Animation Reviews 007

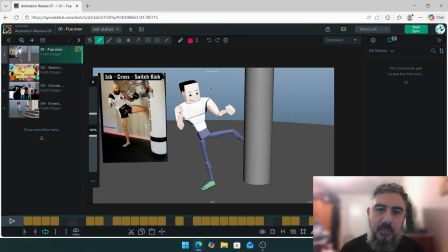[20:39]
See? If you track his head compared to yours, you're moving a bit more towards this pole, whereas look, he's still kind of off balance-ish. So you're going to benefit from holding him there a little bit longer as well. Let me see if you have any questions, Fu.
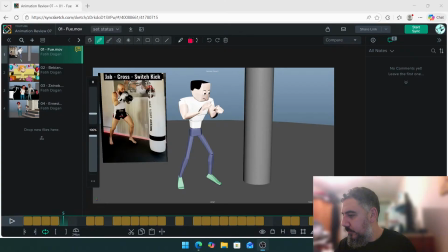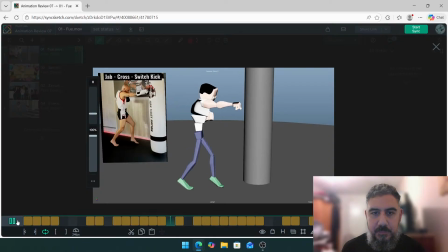[21:06]
Any questions, Fu? Do let me know. Let's see why this feels a little bit...
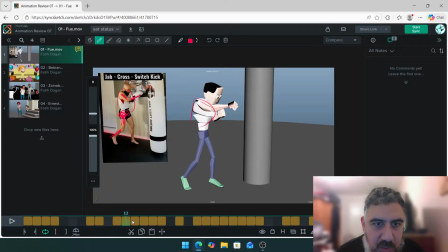[21:14]
Okay, here we go. Like, for punches and kicks to feel sharp, you need to go like this. I'm starting a punch. I'm getting momentum. Bang.
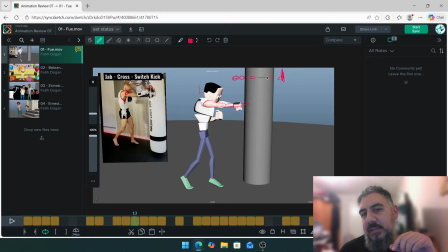[21:31]
The moment you make an impact, and the one before, the spacing needs to be big. If you do something like this, 1, 2, 3, 4, 5. If you have that before the impact, it's going to feel light. So let's take a look.
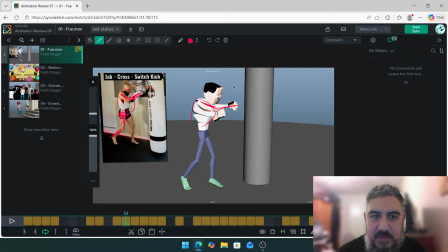[21:47]
You have this, you have that. So you need to hold the punch back a bit more. That's the contact. So if you look at this frame, 13, contact, the bag, the punching bag goes forward. One frame later, it stays there. Whereas you're going from here to there.
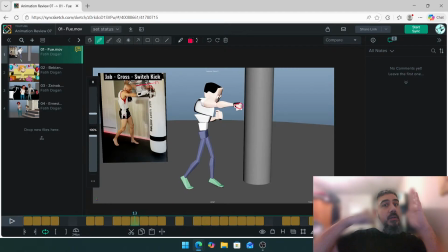[22:07]
You're slowing down. It's like you're doing tap. So you're slowing down. You need to make an impact on this frame, 13, and you need to pull the hand back on this one. So the spacing is bigger, and you actually hit on this frame, not on this frame. Okay, so this pose over here on 14 needs to be on 13.
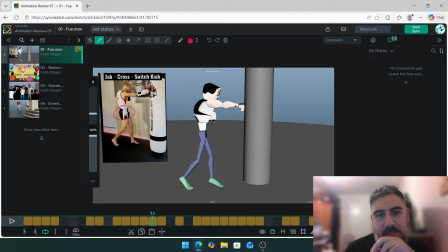[22:26]
So you know, smack that, and don't come back so quickly. Look where the hand is. That's one. Look how much you're moving backwards. He's holding the hand there. So when you do come back,
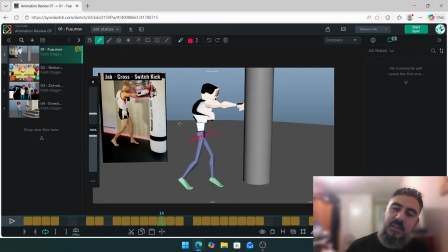[22:50]
so that those spacing for the hand poses and the leg poses are quite important. And obviously, like do a polish pass on like your hips for tracking the spacing and the arcs we spoke about.
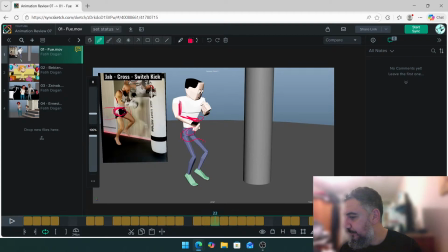[23:02]
It's a little bit more sharper, which we mentioned. No questions. Oh, okay. I thought you were going to give me some more questions. Well, I mean, if there's nothing else, I think that's going to be it from me. So you're a good 20 minutes up, buddy.
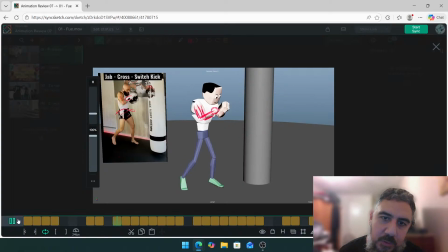[23:19]
Let me take one final look. Let's take a look at the head.
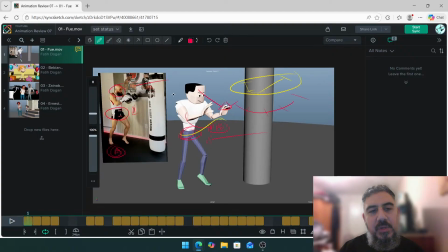[23:26]
Like small things, for example, if you track his head, when he comes down, there's a small little rotation forward that you can add onto this guy, just so you get that anticipation leading with the head.
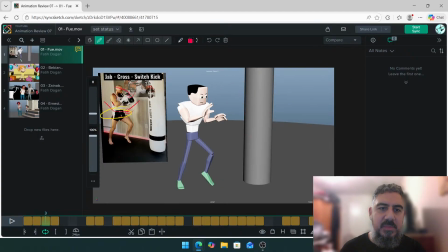[23:40]
Same thing here. Once you rise, so the head comes down, slightly rises, and then slightly dips back down again. So you're just following the up and down with the rotation of the head. So you put in like a nice little anticipation before the head comes down.
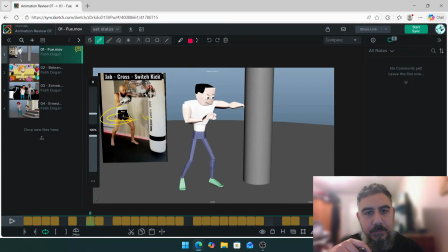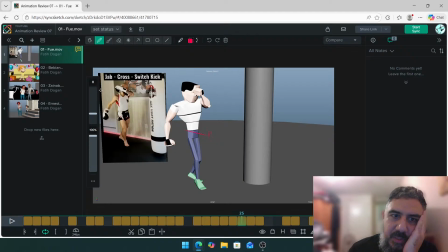[24:08]
And it would be awesome. I just noticed this. Look how his arms are covering his face. So if you had, like this is very, I've done a bit of Muay Thai. I'm not a professional. Back in my day, I used to do a lot of Muay Thai. Sound like one of those uncles. But I did a little bit of sparring with Muay Thai.
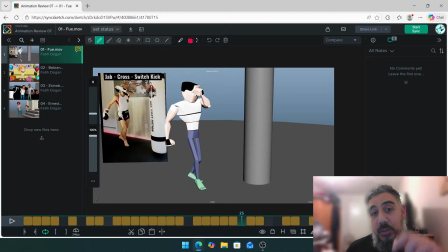[24:27]
I'm not perfect at it. But look at the amount you bring like his elbow is, this part of your arm, it's like your bicep is closing in on your mouth like this. So really get this arm over here. It's gonna, one, you're gonna have bigger spacing. Two, it's gonna be the correct pose.